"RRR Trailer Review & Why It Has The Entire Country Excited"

I stopped looking actors as South or North or Hindi or Tamil or Kannada. I stopped looking at stars like that. Even before that, I stopped looking at the audiences like Hindi, Tamil, Bengali, Malayalam or like that. I just look at them as Indian audience.
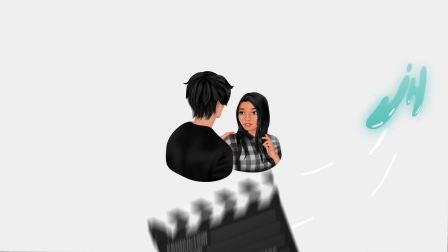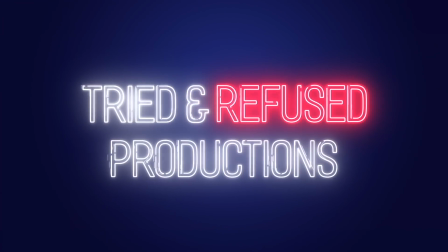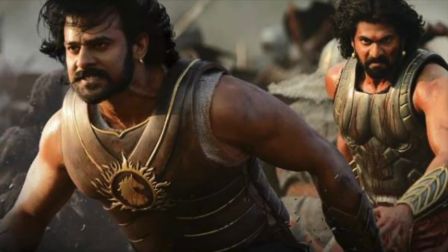[0:32]
Whenever a creator makes a spectacle that the world talks about, everyone becomes curious about their next step.
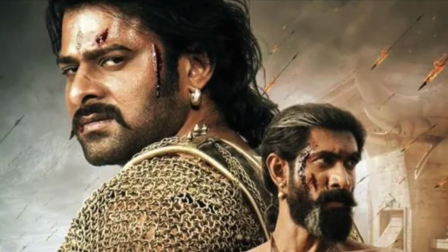[0:37]
SS Rajoumoli with the epic Baahubali generated that same buzz from the Indian audience, everyone becoming curious about his next venture.
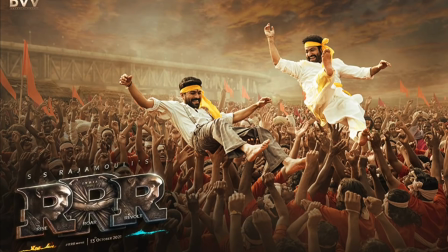[0:44]
When it was announced that he is going to create a 400 crore epic film with Ram Charan and Junior NTR, it of course piqued the interest of a lot of people.
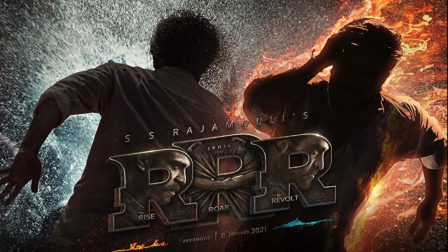[0:52]
Everyone had an idea that the film would be based around the time period of the freedom struggle of the country.
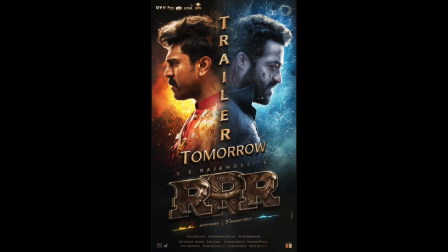[0:57]
Later it developed that KV Vijendra Prasad has created a fictional world with two real life freedom fighters,
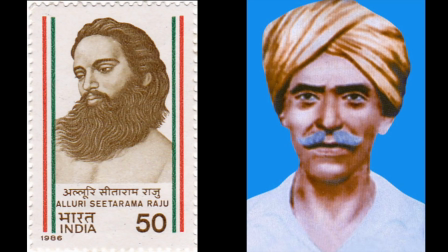[1:03]
Alluri Sitarama Raju from the current day Andhra Pradesh and Komram Bheem from the present Telangana area,
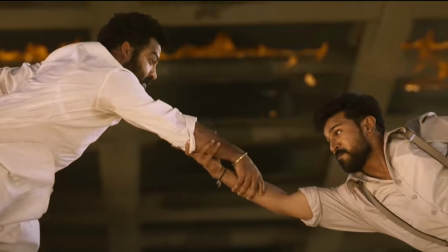[1:08]
and has formulated a hypothetical situation in which both these freedom fighters crossed paths with one another,
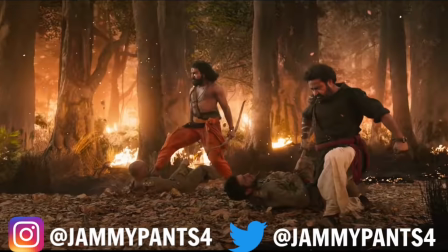[1:14]
were dear friends, and went into oblivion for almost 2 years only to return back and fight against British imperialism.
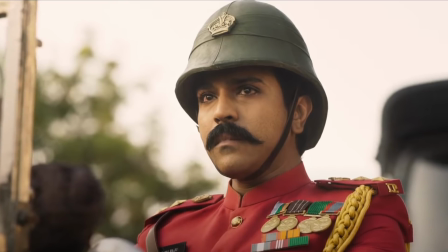[1:21]
The case of fictionalized stories on real-life individuals is quite the tricky topic to focus on,
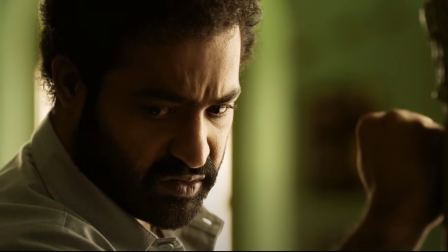[1:26]
as there are a lot of sentiments that ride around these figures and what they represent for various communities.
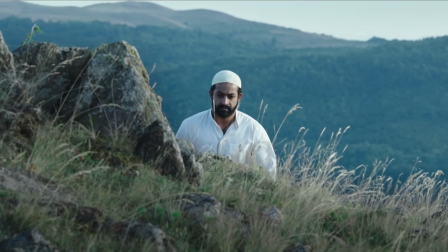[1:31]
For example, there was a lot of debate and controversy around the character of Komram Bheem, dressed in a skull cap and applying coal in his eyes,
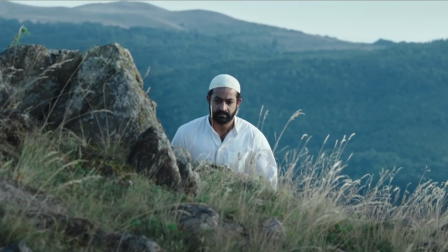[1:38]
presumably posing as a Muslim man, quite contrary to how people remember him as a freedom fighter.
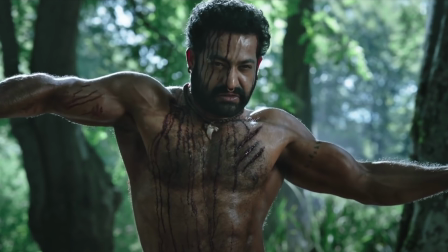[1:43]
To which KL Vijendra Prasad clarified that the intention of the scene is when the character is trying to escape from the shackles of the Nizam of Hyderabad,
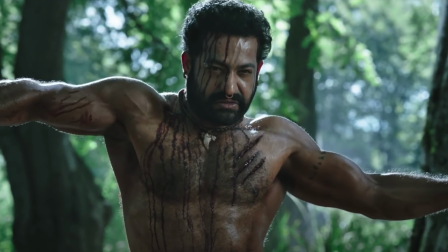[1:50]
and what is better other than blending in the crowd as if you belong there.
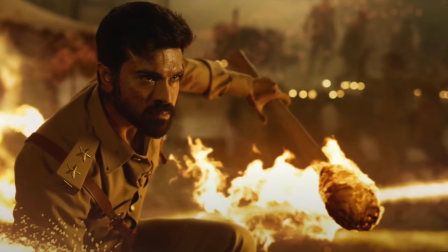[1:54]
Fictionalized stories on real people often protect the creators, as they have free rein in order to represent the world the way they feel like,
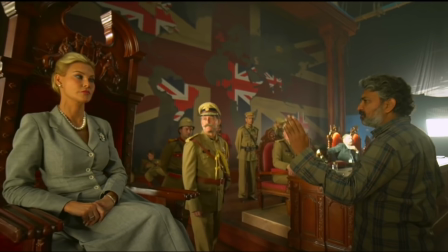[2:01]
but I think a lot of people have faith in a creator like SS Rajoumoli,
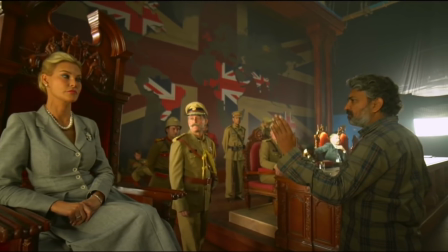[2:04]
who has a keen eye for detailing with respect to world building and justifying various aspects of his film.
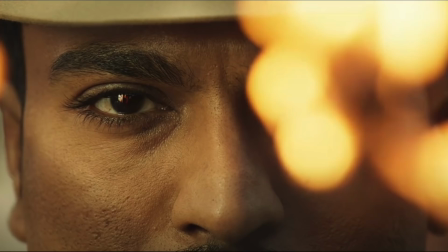[2:10]
I have to say that for every movie that I have seen in theaters, the RRR teaser has been played regularly before films.
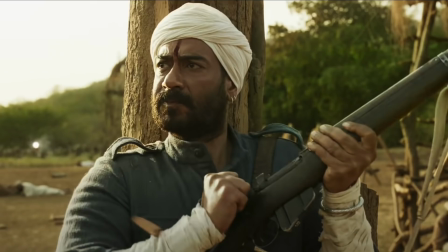[2:17]
The short teaser with its roaring background score, detailed sound design of various gunshots,
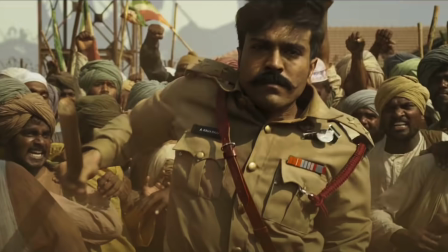[2:22]
and with an extremely fast-paced manner changing scenes generated a lot of hype among audiences.
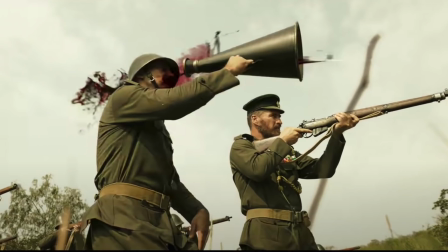[2:27]
The teaser exactly presented the action-packed world we would be transported to.
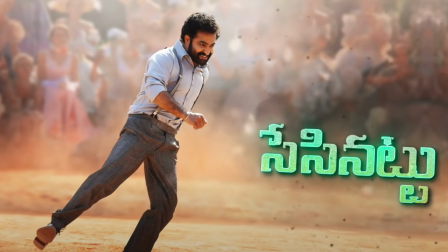[2:31]
This in turn of course led to a lot of songs of the film releasing, and I can wholeheartedly say that my favorite is Nato Nato,
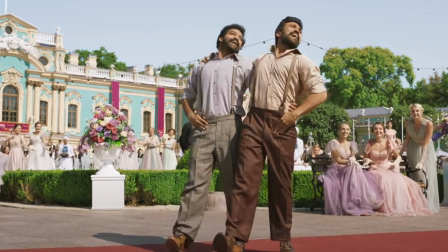[2:38]
mainly because I get to see Ram Charan and Junior NTR dance their heart out. The song has become quite the viral sensation on social media, and justifiably so.
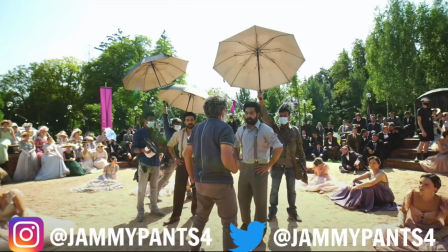[2:46]
It actually seems like both the actors were having a ball while performing that choreography, and it actually translates in front of camera.
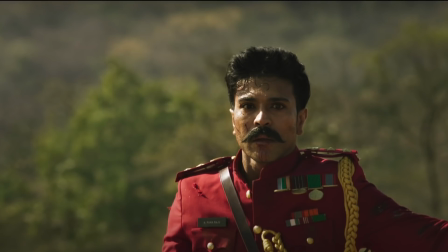[2:52]
All of this hype has led to people waiting for this day when the trailer of this much talked about film comes out.
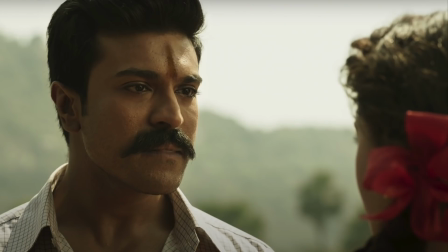[2:58]
Because there are a lot of aspects about the trailer that spread out between good and bad, I'll present it just like a review for much needed clarity.
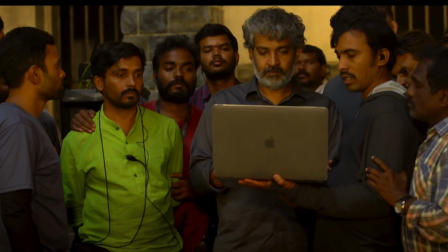[3:04]
You also let me know in the comments below what you liked and disliked about the trailer with no inhibitions.
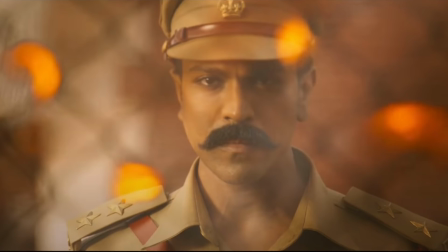[3:10]
We often keep our honest opinion close to our chest with fear of the rabid fanbase and their reactions that would follow, but let's be truthful with one another.
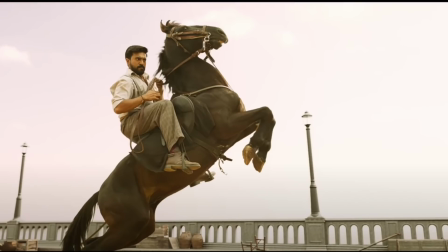[3:17]
So let me get to the good and bad aspects of the trailer. The underwhelming aspects.
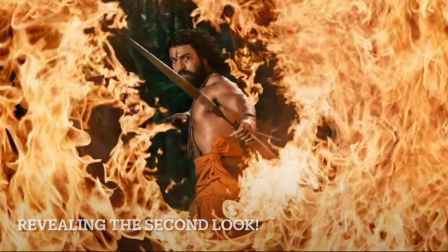[3:22]
Revealing the second look. I think the film's trailer mainly focused on the two main characters and their journey, and all of it seemed perfect.
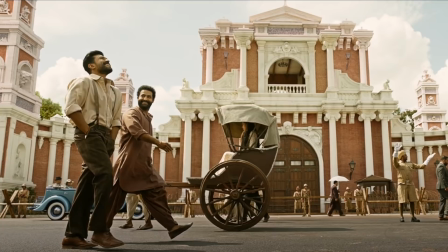[3:29]
From Komram Bheem's admiration and loyalty for Alluri Sitarama Raju, the conflict that may arise in their friendship ultimately, and their journey to fight back against the British.
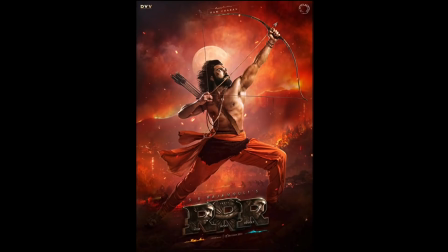[3:38]
I think that Ram Charan's iconic look that we got to see in a few posters should have been kept at bay for the trailer.
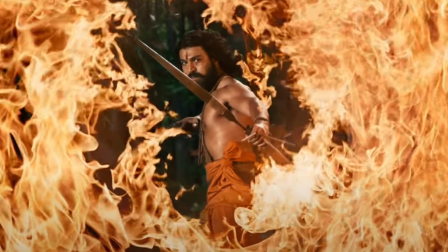[3:44]
I can imagine many audience members not knowing what to expect and absolutely losing their mind when he would come in that attire on the big screen.
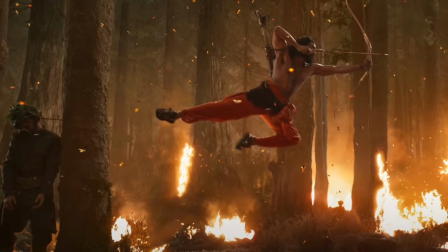[3:51]
Again, this is a classic case of revealing so many beats of a film that the masses are anyway going to storm into the theater for.
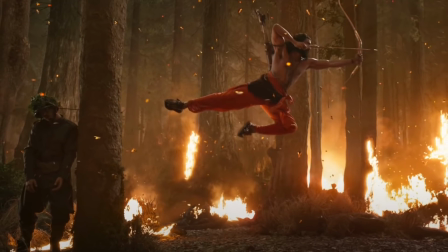[3:57]
I personally felt that if that look and point of combat in that dense forest was kept ultimately for the film,
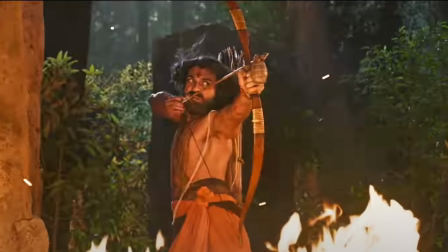[4:02]
it would have been an epic moment rather than what we expect anyway from the film. Over the top action.